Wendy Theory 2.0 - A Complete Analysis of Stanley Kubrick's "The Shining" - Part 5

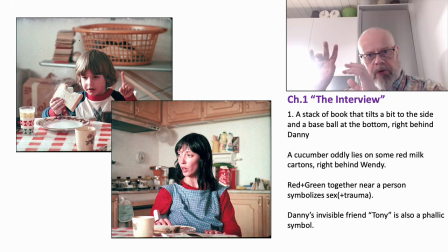1734s
She's just projecting it onto her, ghosts. Yeah.
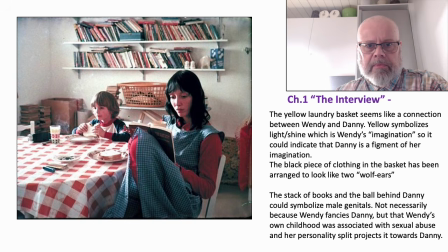The yellow laundry basket seems like a connection between Wendy and Danny. The yellow symbolizes light or shine, which is Wendy's imagination, all that, right?
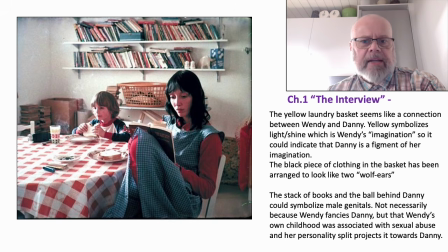1760s
So it could indicate that Danny is a figment of her imagination. The black piece of clothing in the basket has been arranged to look like wolf ears. I have said that before, right? The stack of books and the ball behind Danny could symbolize male genitals, right?
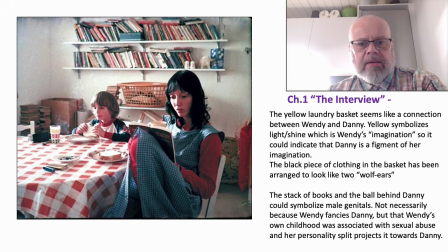1775s
Not necessarily because Wendy fancies Danny, but that Wendy's own childhood was associated with sexual abuse. As we have seen, you have just been in that office with Ullman and all these phallic symbols, right? So there's sort of remnants in her mentality left associated with male sex, right?
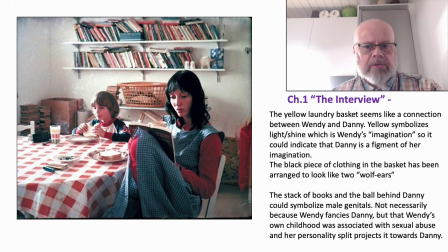1799s
and a personality split projects it onto Danny. So just a few thoughts, right?
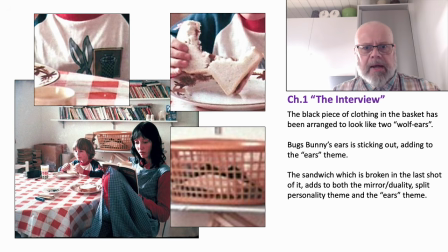1810s
A black piece of clothing in the basket. I don't know why I keep repeating. This is something I've reworked over and over, and it has become a little helpless. So I'm sorry for this presentation here, right? It's been a while since I did it.
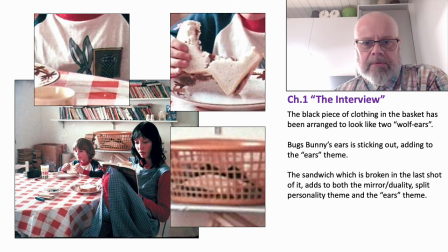1825s
Bugs Bunny's ears is sticking out, adding to the ears theme. The Bugs Bunny ears down here, right? From his sweater. The sandwich which is broken in the last shot adds to both the mirror duality split personality theme and the ears theme.
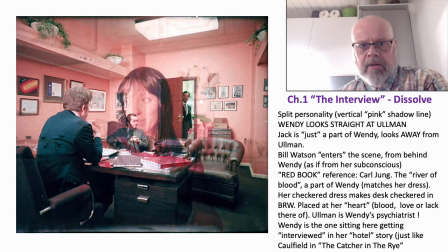1845s
Yeah. All right. So this one shouldn't be.
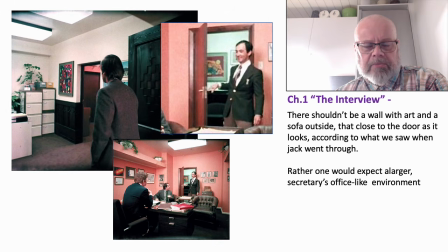1851s
I will jump past that one. That was one of the dissolves. I'm going to use them in a video particularly dealing with dissolves. I thought I had removed it, but I hadn't. Okay. So sorry for the mess.
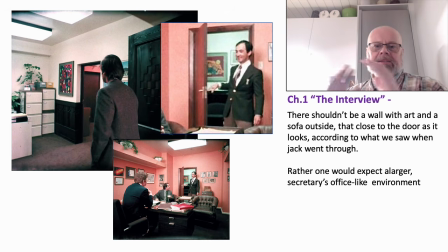1870s
Okay, so we are flying back into the Overlook, right? And then Bill Watson arrives through the door. But there shouldn't be a wall there.
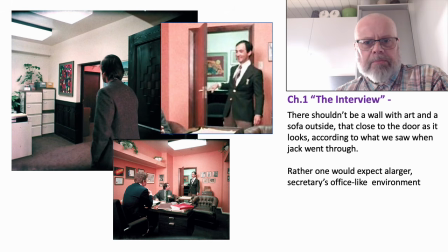1883s
If you look outside in the hall he arrives from, there shouldn't be a wall of art with art and a sofa, whatever it is out there, right? That close to the door, as it looks according to what we saw when Jack came through it, right? There was sort of more space, more room for, right?
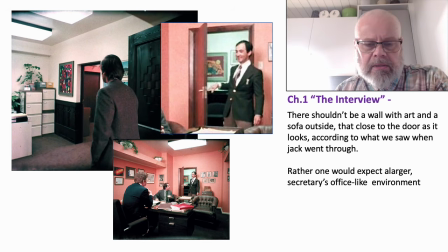1903s
It's like it's two different places. There's some spatial problem here. One would expect a larger secretary's office-like environment. Yeah, there where the phone is and the typewriter is and all that, right?
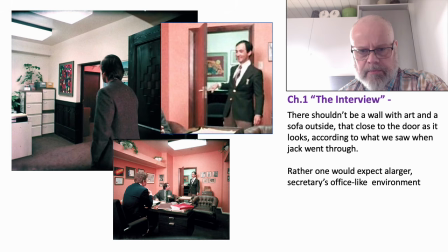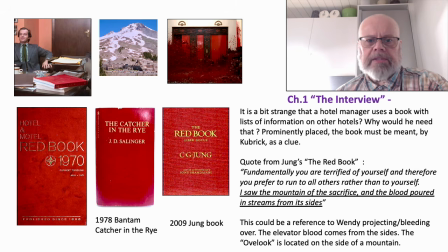1923s
Okay, so it is a bit strange that a hotel manager uses a book with lists of information. That's the red book we see in the office that lies to one side of Ullman, sort of as you can see in the picture there, right?
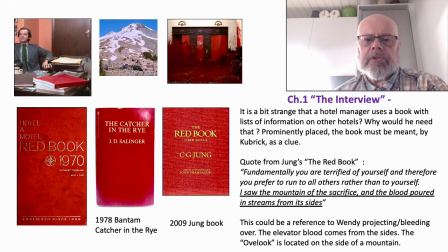1941s
It's a bit strange that a hotel manager uses a book with lists of information on other hotels. Why would he need that? But that's just my lack of imagination, maybe. Prominently placed, the book must be meant by Kubrick as a clue, right?
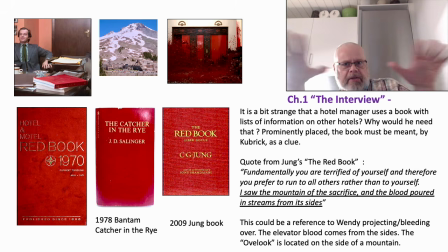1959s
We see it from this angle towards Jack, and this big red book is lying there in the middle of the picture, basically, right?
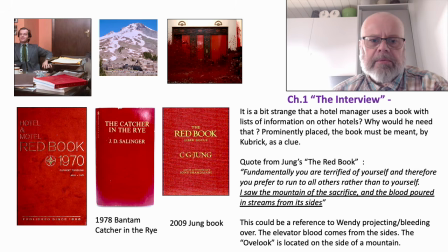1966s
So there's a quote from Jung's book, and it was only published in 2009, but still, there are people who say, and I'm addressing this in the next slide, right?